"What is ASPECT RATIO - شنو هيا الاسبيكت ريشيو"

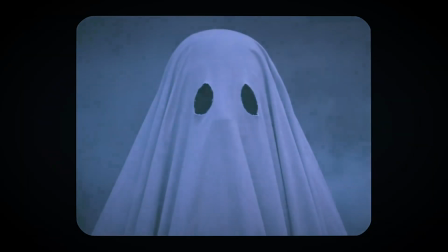هذا الفيلم اللي تصور بال 4x3 aspect ratio، والاحساس اللي بغى يوصلنا المخرج هو انه الشخصيه الرئيسيه محصوره،
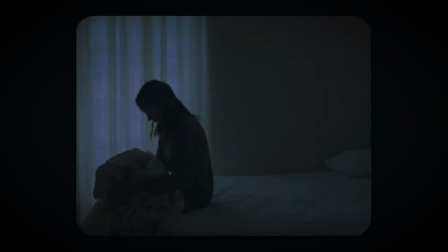وكذلك استخدم هاد الكورنرز في الجناب باش يبين لنا انه الاحداث ديال الفيلم كامل تقريبا هما واحد الذكريات اللي عاشهم الشخصيه الرئيسيه.
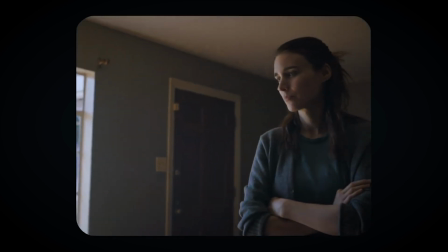What is it you like about this house so much? History.
ثاني حاجه اللي غادي تخليك تختار اش من aspect ratio تستخدم هي فين غادي تبارطاجا او فين غادي تشاف لا فيديو ديالك. فمثلا اذا كان يوتيوب يستحسن انك تستخدم 16x9 بهذا السايز هذا في الفول اتش دي وفي 4K. ولا بغيتي تخلي لا فيديو ديالك شويه سينيماتيك اكثر غادي تستخدم سينما سكوب اللي هي
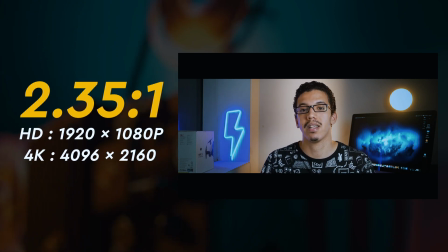2.35 to 1 بهذا السايز هذا في الفول اتش دي او لا في 4K.
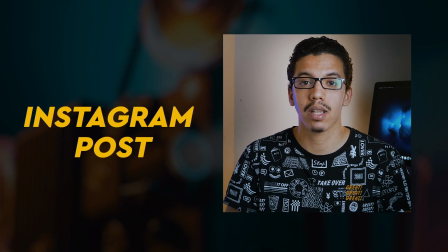اما الا كنتي غادي تبارطاجي لا فيديو ديالك في انستغرام بوست يستحسن انك تستخدم بتو اسبيكت ريشيوز، الاولى اللي هي 1x1 واللي هي بهذا السايز هذا،
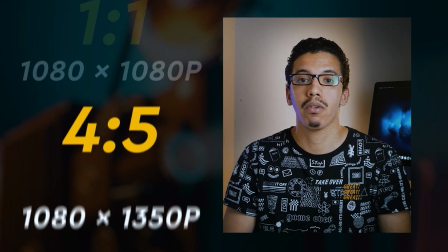والثانيه اللي هي ال 4x5 واللي هي باد سايز.
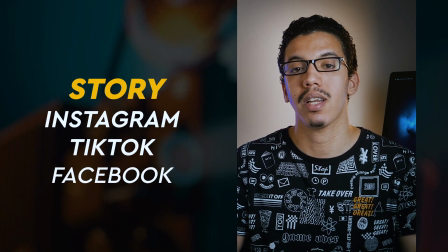اما بالنسبه للستوري انستغرام تيك توك او لفيسبوك فيستحسن انك تستخدم بال 9x16 واللي هي باد سايز. هذا غادي نخليكم واحد اللينك في الديسكريبشن فيه كاع الاسبيكت ريشيوز وكل وحده لايش كتصلح وكل وحده بالسايز ديالها. هذا ما كان بخصوص الاسبيكت ريشيو. الى عجبكم هذا المحتوى ما عليكم الا تدعموني بلايك وتابوناو في لاشين وتقولوا لي في الكومنتير شنو المواضيع اللي ممكن نهضروا عليها في الفيلم ميكينغ. واهم حاجه هي تبارطاجيو مع صحابكم اللي تعم الفائده. نتلاقاو في الفيديو الجاي ان شاء الله.